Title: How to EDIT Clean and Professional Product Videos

Hey everybody welcome back to the channel. In today's video we're talking about how to create a clean looking product video just like this.
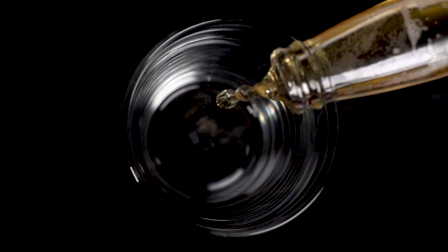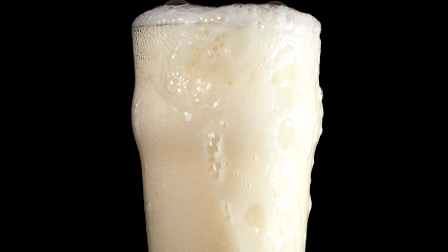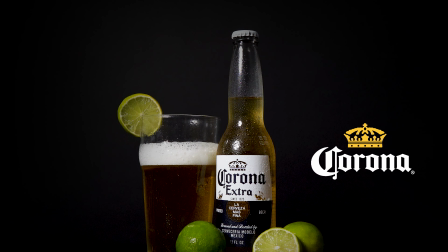Thanks so much for tuning back in everybody. My name is Sam Keeney if you're new here. We are almost to 200 subscribers on the channel so if you haven't already make sure you do subscribe to the channel, turn on notifications to be notified every time I post a new video. So if you clicked on today's video then I'm sure that you have an interest in product videos. They've become increasingly popular ever since quarantine started. There are so many different ways for you to make awesome looking product videos right in the comfort of your own homes. But a lot of times if you're like me, you might get a little bit too crazy with your ideas, which is why I'm taking it back to the basics today using a very clean,
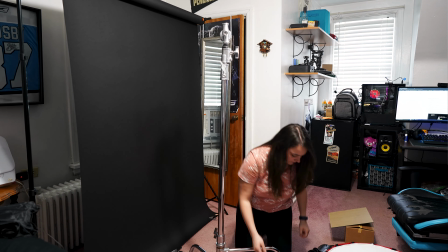[1:17]
simple black backdrop and a Corona beer. So let's actually take this to the computer and take a look at some of the editing techniques that I use to make this video pop and stand out a little bit more. All right, so let's jump into Premiere Pro and check out our final sequence for this video. All right, so here we have our main timeline. As you can see, this isn't a very complex timeline at all. We have our main clips up above here.
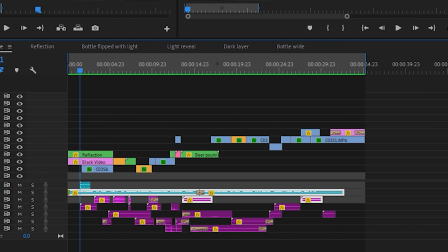[1:39]
We have our main music track down here below. And then we have all of our sound effects, which I've gone ahead and just colored purple just to make it easier for me to see.
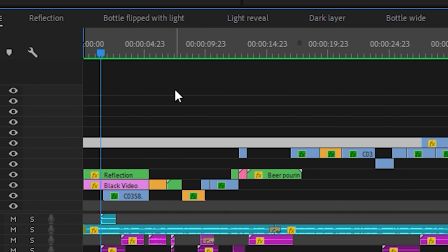[1:47]
But if you actually look closely at the sequence, you'll see that we have some of these green clips around here. And these are actually nested sequences.
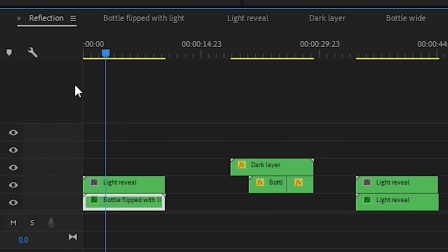[1:54]
So I actually have already opened all of these. But if I were to double click, basically what this is going to do is just open up a bunch of nested sequences that are inside of itself. And the reason for this is because I had a lot of effects that went into this first shot. So let's take a look at our first shot.
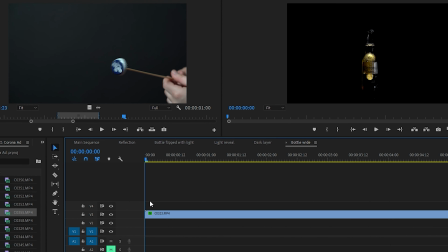[2:10]
So this is the raw footage of the first shot here. Let's go ahead and open this up and play this back.
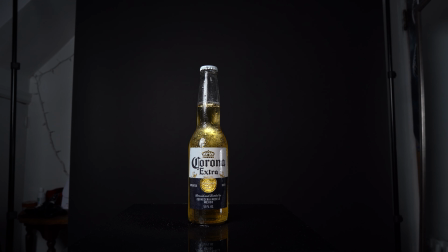[2:15]
So as you'll see, we just have two lights. There's a light behind here and then there's a light over to the side.
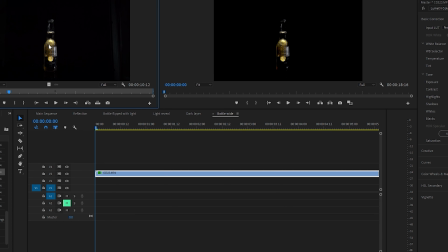[2:21]
So this is kind of giving that glow on the bottle. Now our main key light is out of frame right now But as you're seeing this behind-the-scenes footage here It's I'm just gonna go ahead and turn that light
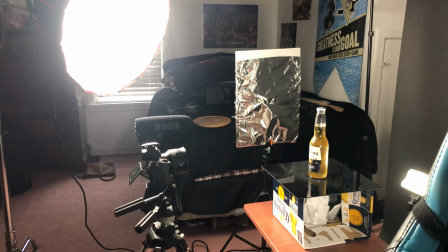[2:29]
on and all that's gonna do is bring this label into frame You see we have our backdrop play black backdrop. So nothing crazy So there is actually no light sweeping across this bottle like you see in our opening sequence So the way that I achieved that was actually quite complex So let's go ahead and take a look at our first nested sequence here So the first thing that we want to do with
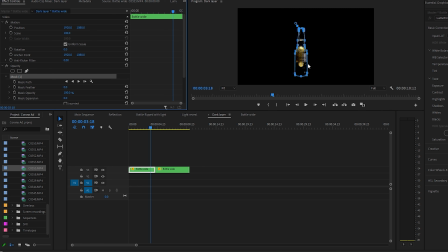[2:53]
our clip is to create a mask around the bottle So I already have done this but just for the point of this example I'm gonna go ahead and collect click
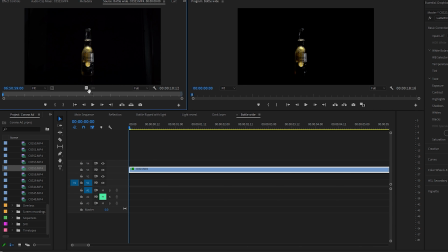[3:00]
our raw footage here find that in our timeline I'm gonna drag this footage back on here just so I can show you guys how we create this so alright So now we have our raw clip here.
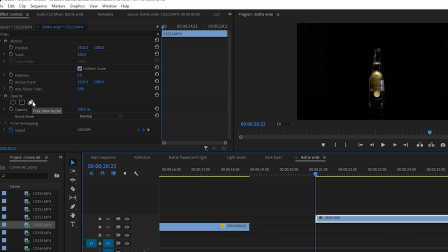[3:12]
We're gonna go to effects controls select our clip And then we're gonna click on this pen tool right here in order to get this super precise I'm going
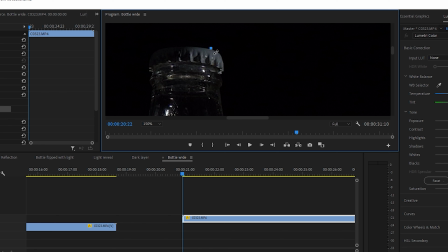[3:19]
to go ahead and zoom in 150% here and what I'm going to do is start making points around my bottle This is really important and you'll see why and creating this effect Obviously right now just for the point of this tutorial I'm not going to be as precise as
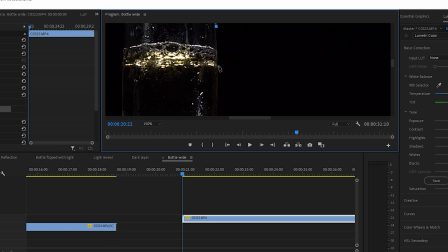[3:33]
I was when I first did this but just so you guys can get an understanding of how I created this clip and how
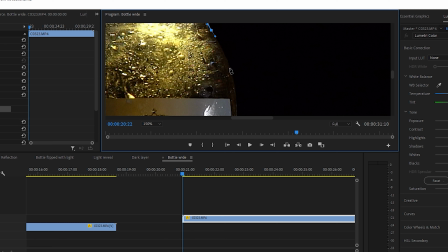[3:41]
Everything came together to create a really cool special effect. I'm just gonna redo this for you guys. Oops see I'm not being that precise at all I'm gonna go ahead and zoom past this so you guys can just see the finished product all right so now we have a really rough mask around our bottle and if I select out of the mask you can see I kind of cut off a little bit of the size here so obviously when I did this for the real thing that that was a lot more precise so now that
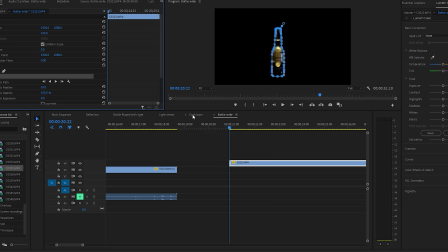[4:12]
we have that that's gonna be super important so we're gonna go ahead and click on our light reveal here so we have our bottle just
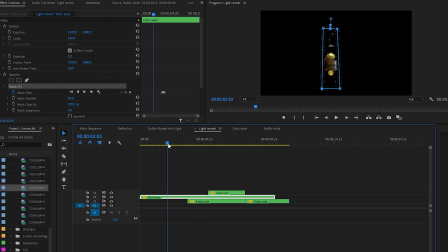[4:19]
masked out there's nothing else there now in our raw clip we have the dark side of the bottle before I turn the light on and then we have the light side of the bottle when the light turns on so in order to create the effect that the light is sweeping across and revealing the bottle we needed to create a mask that was going to swipe across the bottle and do the same exact thing so what I did was just create
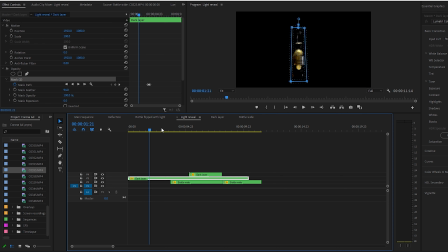[4:39]
a square box around our keyed out bottle here or our mask around bottle and I just took a screen grab of the dark side and the light side and what I did was just put the dark side up here and extend that and then I had our light reveal down on below and
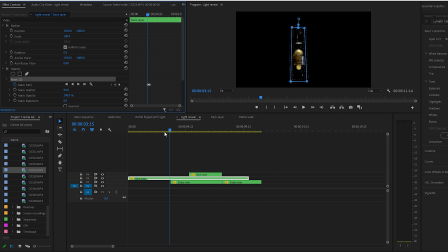[4:54]
so what I did was just create a mask path and as you can see here if I select the mask that mask path just slides across and as the mask comes off of the dark side of the bottle we reveal our light bottle underneath so that's all fine and dandy but how did we get our light actually sweeping across the bottle so the original idea was actually to use stock footage so I'm gonna go ahead and click
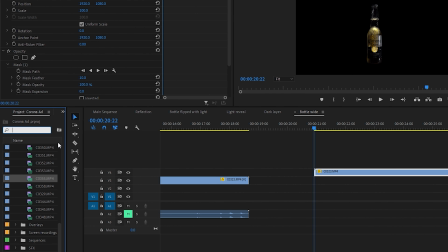[5:16]
back to our original clip here and i'm going to show you what the stock footage looked like so let me type in uh spotlight i already have it
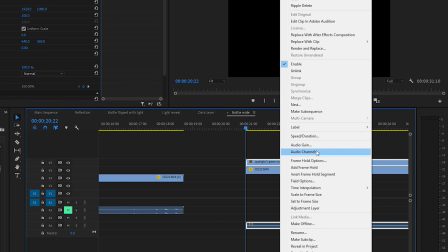[5:23]
in here yes we're going to drag that on top of our clip here scale that to size and then i'm going to go over here to my effects
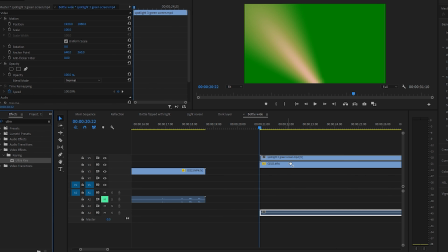[5:31]
tab and search for ultra key and then we will drag that on here and then we're just going to key out that green color and i'm not going to spend too much time messing with this because obviously we didn't use this We're actually going to drag this clip below here,
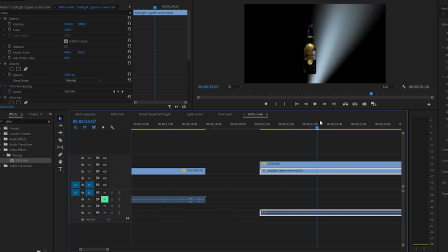[5:45]
too But as you can see this is kind of what I was going to go with and I was going to put the blend mode to screen Maybe drop the opacity and this is kind of what our shot was going to be before we had that mask revealing it and whatnot And as you can see it just kind of looks superimposed.
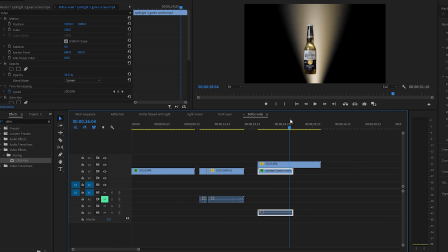[5:58]
It looks kind of mechanical. It doesn't look very good at all And I wasn't happy with that What I actually did was get my backdrop back out and set my camera back
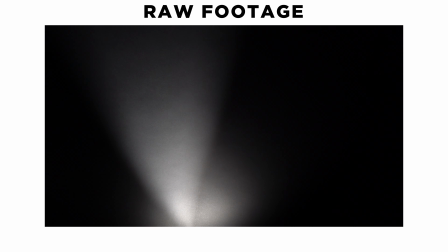[6:06]
up and just record me sweeping the light across the screen in order to create a very similar effect but something that i felt was going to look a little bit more natural i could set my frame rate and my exposure the exact way i wanted it um and that just to me made it look a lot better so let's go ahead and actually see what that video looked like we're going to drag that video onto our masked out bottle here instead of the spotlight let me delete that right here all right so let's drag our let's
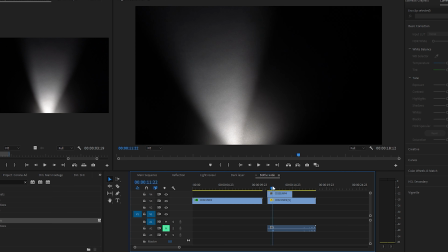[6:32]
drag our real footage onto that we're actually put that below here because we want it to be our backdrop. Obviously we'll have to play around with the position and the movement of this light as well but you can already see that this looks way better than our stock footage. It looks way more natural to me and if we just play around with the settings here like dropping the
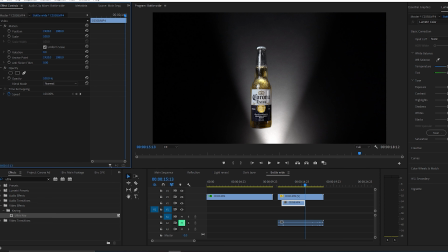[6:50]
opacity on that video and whatnot you'll see that that makes it look even better. Now this still isn't done though because what you'll notice is that since I masked completely around the bottle I actually got rid of that glass reflection that I have when I shot this in camera. But I thought it would look better to create a fake reflection and a fake table.
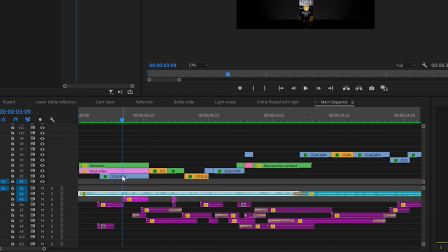[7:08]
So all I did to achieve that was actually click right here on our light sweeping clip and make an inverted mask around the bottom here.
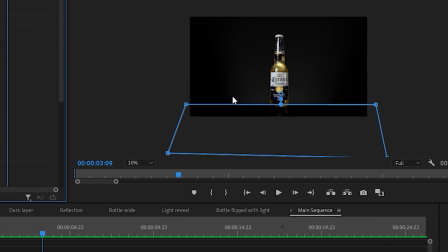[7:15]
And what that's going to do is just have the light in the background up here above that.
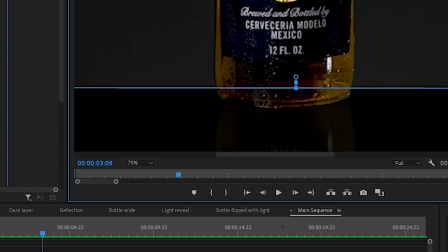[7:20]
But it's going to create a complete black bar on the bottom that almost looks like a table. And so what I did to create the reflection was go here and select our clip we're going to duplicate our clip by holding down alt on the keyboard and dragging it below the clip and we're going to go over here and search for vertical flip we're going to drag the positioning down lower the opacity and boom now we have a reflection now